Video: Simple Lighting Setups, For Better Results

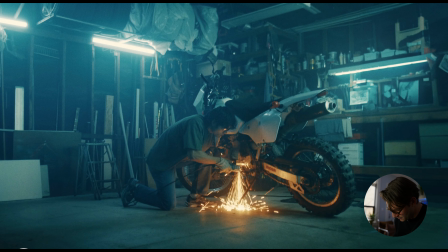(8:06)
So obviously what we did here is we have some Titan tubes, and we set those up as practical lights in the scene. And we have one here over the workbench as well. I'll talk more about that in the next close-up scene, because he does some drawings here in the workbench.
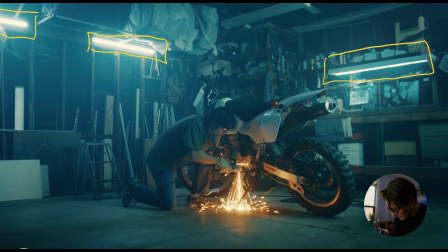(8:25)
But yeah, mainly how we're lighting this is the Titan tubes in the background is kind of lighting up our background here. So Titan tube. And at first I had it with just the Titan tubes on, and I like the look, but
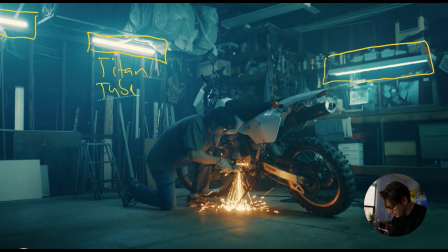(8:45)
our subject was just like a little too dark for my liking, and especially for like a commercial look. So I just wanted to add a bit more fill. So again, I brought out the 6x6 Ultra Bounce.
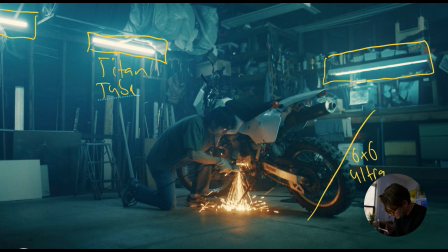(9:03)
I'm just gonna write Ultra. And I have a 600D again, and I'm bouncing it into the 6x6 just to add some more fill onto his body and to the bike here,
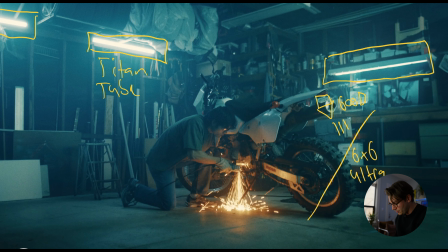(9:22)
because he was kind of just a silhouette, and I wanted to see more of his face and the bike and like what was going on in our world. Yeah, so originally in pre-production, we decided that these practical lights were gonna be more of a tungsten-y look.
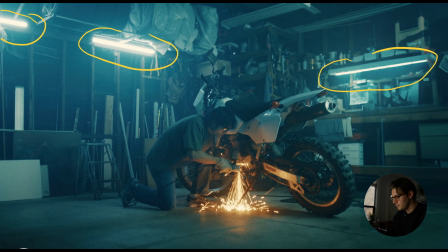(9:38)
But the day before, maybe even the day of, me and the director of this, my friend Kevin, we decided to go for more of like a blue cyan look, mainly because we knew the tool he would be using here to work on the bike was gonna create these like flying sparks.
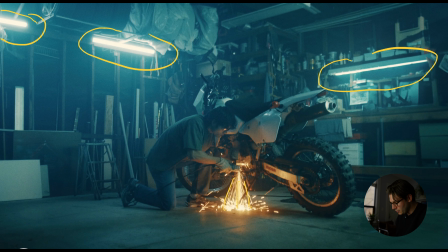(9:57)
And we knew that would just really contrast nicely with more of like a blue look. And I really think like the sparks here really just make this image a whole lot better, because you can see here we're getting a lot of nice reflection of it on the bike,
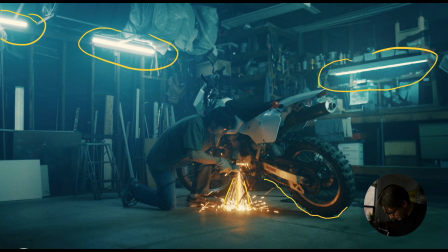(10:15)
some reflection of it on the forearm here, and he even has like a bit of a catch light here, as you can see in the glasses that he's wearing. So I really think this like tied together this whole scene.
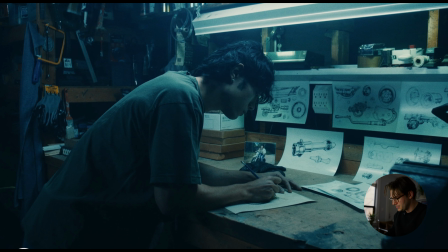(10:30)
So this still here, this is the next part of the scene. He's working on the workbench. He's doing some mock-ups of some drawings. And the way we lit this was, originally I wanted to put a Titan tube in this little work light fixture here, but the tube was too big.
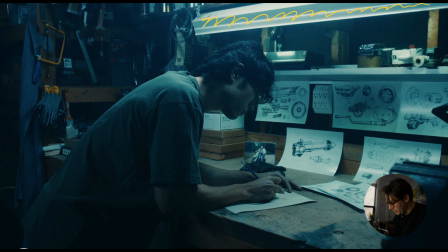(10:45)
We tried to use some zip ties to get it in there, but it just wasn't working and it was taking up a lot of time. So luckily there were some shelves above this work light here. So we just used a Cardellini and then I put a Titan tube into that,
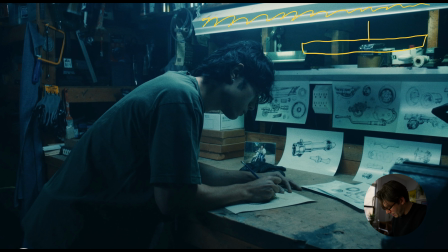(11:02)
and that's what's lighting this scene here, bouncing off the work desk and then onto his face. So that's a Titan tube. And as you can see here, this work light here, we kind of put it like on an angle. And we did that intentionally because
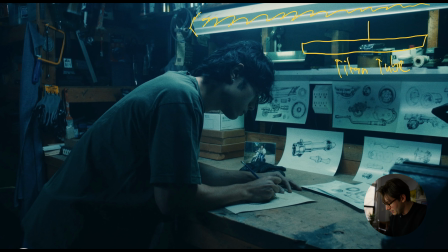(11:22)
the light was off, and this is kind of the light that's supposed to be the practical that's supposed to be lighting the scene. So we kind of had to tilt it to make sure you could tell it wasn't on, since we had to put a Titan tube above it to actually light it. And I think this is a really great look that maybe some people overlook sometimes,
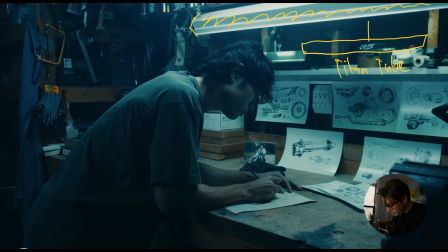(11:41)
because it just creates a really natural feel, because the light's bouncing, and again, the white papers here do a really good job of getting a lot more return on his face.
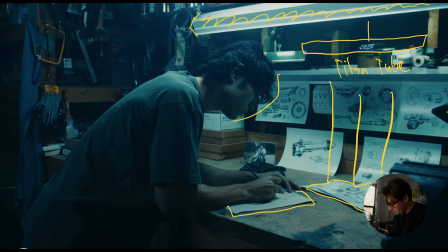(11:58)
And yeah, I think it just really creates a nice natural look because it's bouncing off the workbench and the papers, and you just get a nice subtle bounce on his face. And I also have another Titan tube.
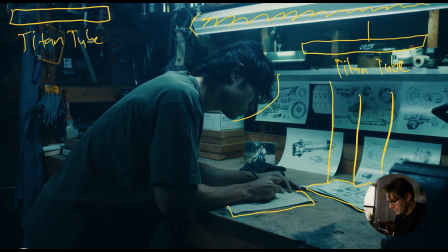(12:14)
I have another Titan tube here that I already established in the wide that there would be one here, but this is really helpful because it really just gets a nice backlight on his back
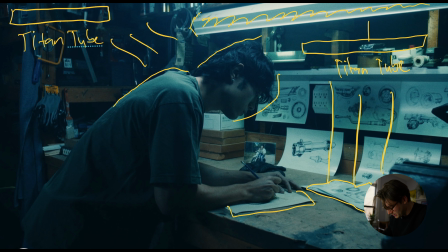(12:27)
and on the back of his head here. And it really helps separate him from the background, which I think is pretty necessary in this shot, because if I just had this light here, it's getting a bit of bounce on his face, but I think he would really get lost in the background if this backlight wasn't here.
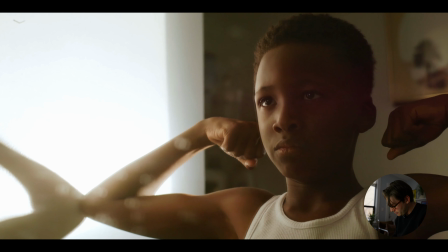(12:45)
Okay, so this next still is from a music video that I shot about 3-4 years ago. And this is probably one of the most simple lighting setups that you could ever do. So this was a really tight bathroom, so
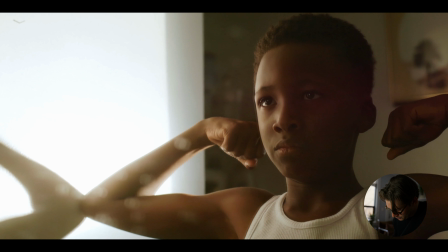(13:01)
a big lighting setup really wasn't gonna happen, but originally we tried to put in an auto pole, and I think we tried to clamp like an Aputure 300D to it, like with one of those light domes. And if you ever use those light domes, you know that they are huge and they take up a lot of space. And so obviously that wasn't working.
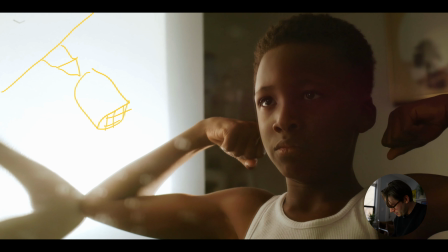(13:21)
You could see it in the frame, and so we had to pivot. So luckily in our package, we had a 750 Lyco, which is like an older tungsten spotlight. And a lot of days now, people will just use the Aputure spotlight mount, and it creates the exact same effect.
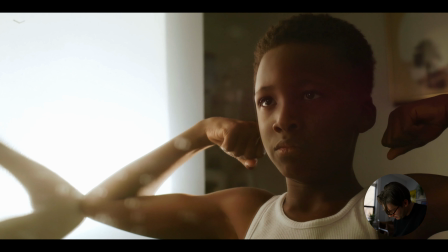(13:39)
So the 750 Lyco, I think was outside. I think it was outside of the room. And so that's the 750.
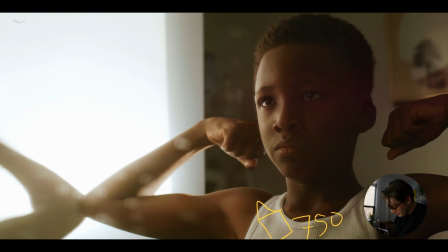(13:52)
And as you can see here, the great thing with the Lyco is that you can like push in these blades to make a really refined shape. So we made this nice kind of square here as to make it look like it's a window shining in. And we pointed it against this white wall, and that's how it's lighting our subject here.
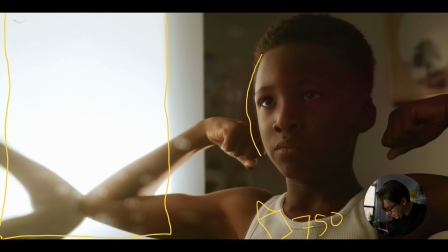(14:11)
And you're getting just a really nice bounce on his face. And it's nice because the 750 is a tungsten balanced light, so it's kind of, you're getting a nice like warmer kind of sunlight feel, which is what we were originally going for.
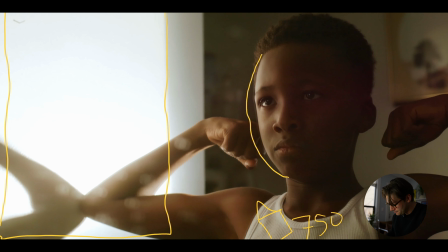(14:26)
And we probably would have, if we tried to use the other setup with like the auto pole and the 300D, we would have had to use gels and all that, and this just really simplified it and made it look really nice. So luckily, since this was a music video, you know, it's pretty loose.
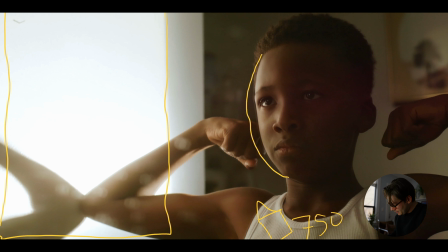(14:41)
You don't have to get like certain coverage like you do with narrative stuff. And this was pretty much, it was this and then a shot that was a little bit wider. But if we did a really wide shot, you would have saw that there's no window here, which is what this is supposed to be coming from.
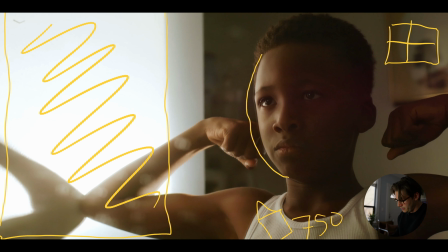(15:00)
So luckily, since it was a tighter thing, we could get away with a setup like this. I use this technique all the time if I'm in a really tight space because it's just so effective, and especially if you're just bouncing it off a wall that's already in the space, even if it's not like white like this one,
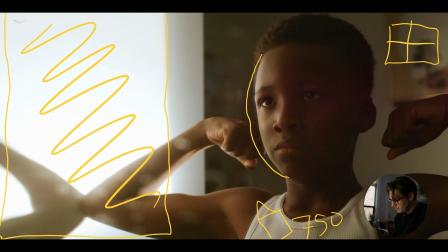(15:20)
like you're just gonna get a really natural look because it's bouncing off like colors that are already in that environment. So I think this works really well. Luckily this wall was like really close to him too, so we're getting a nice wrap around his entire face here, and yeah, I think this turned out pretty good.
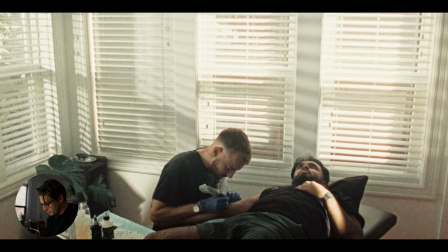(15:40)
So this is a still from a mini doc that I shot 2 years ago, and we shot it on 16mm. So outside this window here, luckily in this space there was a deck, so I was able to shine lights through the window. And I believe we had a 1200D,
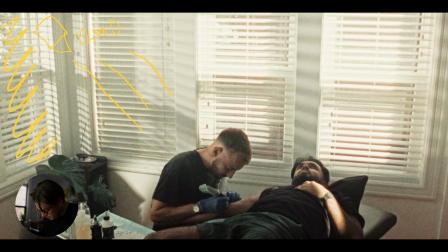(16:01)
and I'm blasting that through the window here. And then again, I have like a 6x6, I think maybe it was an 8x8, but I'm not too sure.